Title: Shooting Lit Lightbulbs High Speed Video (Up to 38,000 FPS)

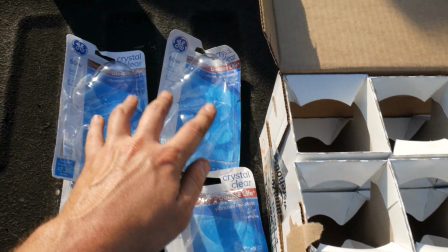(7:57)
And that's about where we'll end this video. We are now totally out of light bulbs.
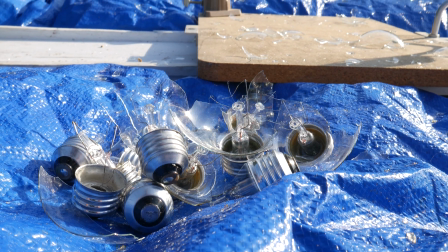(8:03)
But we were able to get a lot of practice with our camera setup, and later in editing the video.
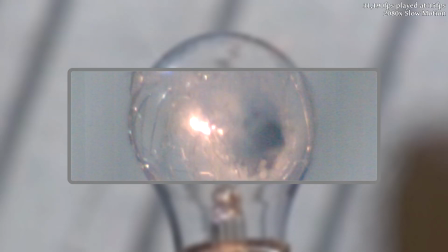(8:08)
And I'm pretty happy with some of the high-speed video we managed to capture.
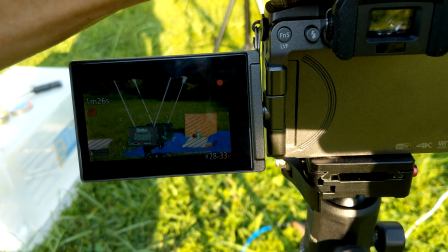(8:13)
In the filming of this video, we had some difficulties to overcome, including our Panasonic camera locking up,
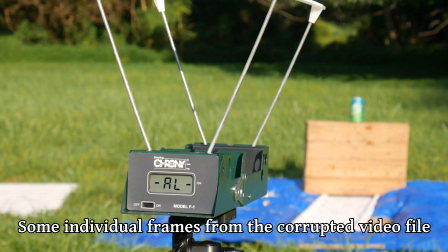(8:19)
which has never happened before or again, so hopefully that was just a freak accident or whatever.
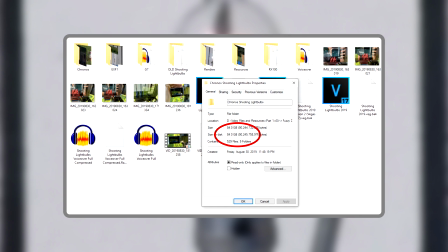(8:25)
And something I didn't appreciate the extent of until trying to edit the video,
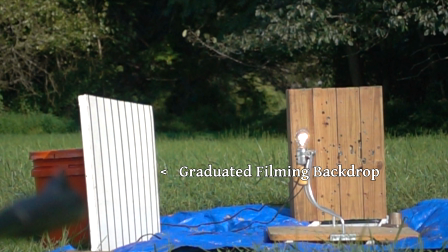(8:29)
but with the dual camera rig and the black lines on the board in the background, everything got kind of screwy when we tried to composite the clips together.
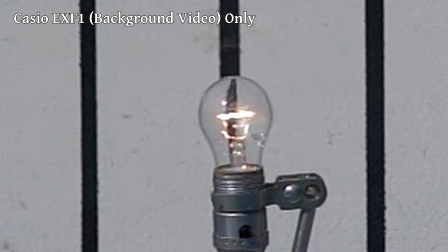(8:38)
The two cameras were mounted side by side,
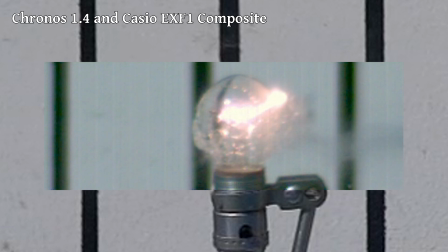(8:41)
but even that little bit of perspective difference can be a big deal if you have really specific markers like these lines.
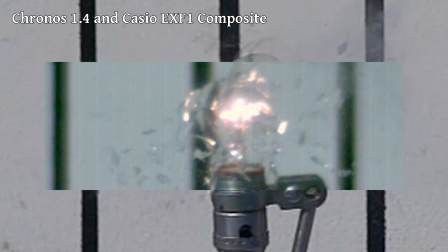(8:47)
Because we recorded so many high framerate shots, I really wanted to use the background footage to fill out the screen, but the lines were really distracting.
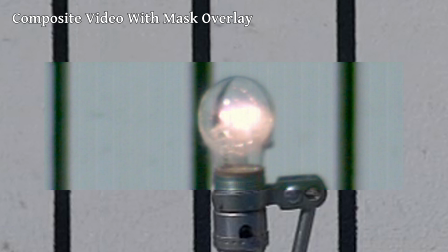(8:56)
So I got a little creative and ended up making masks for the background video of just about every single shot.
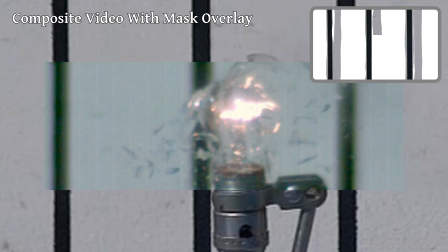(9:03)
Basically, I took the lines in the background and shifted them over to line up with the foreground high-speed video.
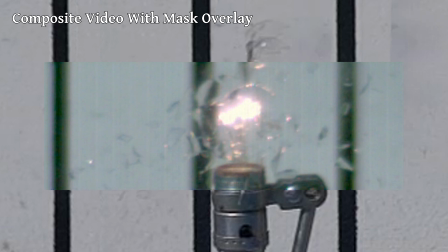(9:08)
It was a bit labor-intensive, but I'm actually really happy with the way that turned out.
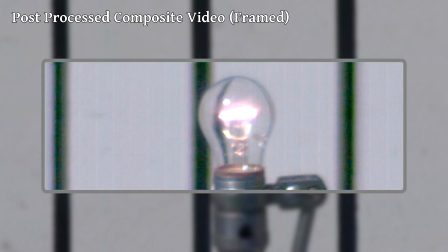(9:13)
Once the post-processing is done and a little bit of blur is added to the background, it's actually not even that noticeable.
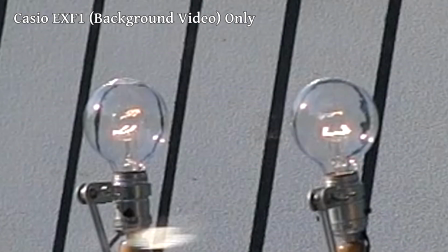(9:20)
If you weren't looking for it, I don't think you'd see it. This shot was particularly tricky, and I even had a bit of glare to deal with.
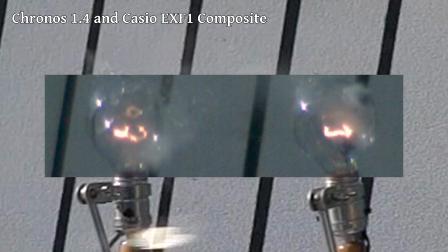(9:27)
So when shifting over those lines,
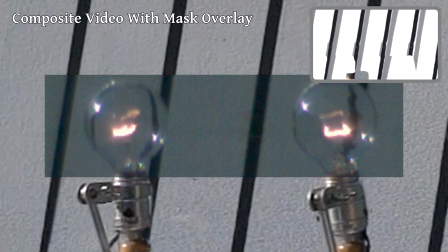(9:30)
I decided to get rid of that glare and reconstruct the bottom of the lamp just to make things look nice enough to keep from being distracting and keep the focus on the foreground video.
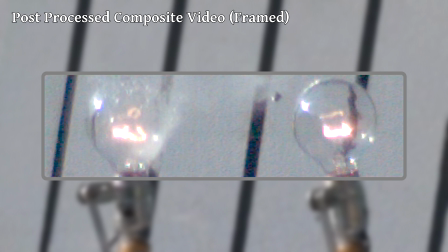(9:39)
This video was a challenge to put together, but that means a lot of practice with the camera setup and the editing techniques we're using to put it all together.
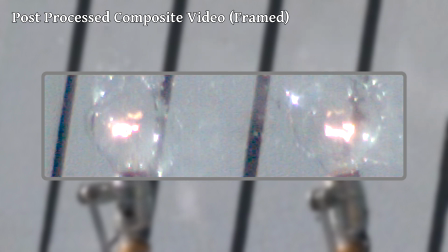(9:47)
I also learned that the really high speed settings on the camera do have a place, and it's for close-ups like this.
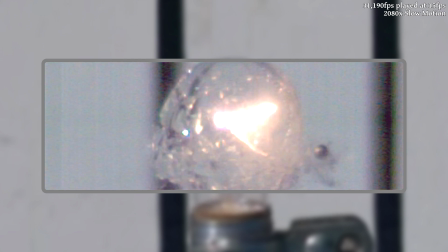(9:54)
Though with that said, the image quality isn't great, especially if the lighting isn't perfect.
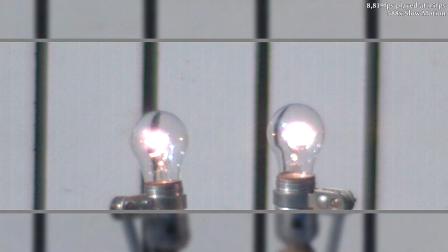(9:59)
So in most cases, I think we're better off sticking with slightly lower frame rates.
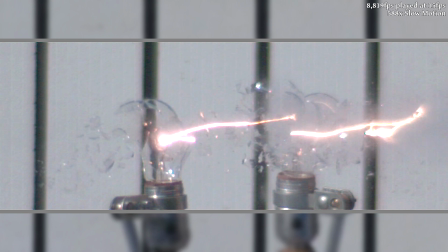(10:04)
But for this revisit of an old video, I'm pretty happy with how everything turned out.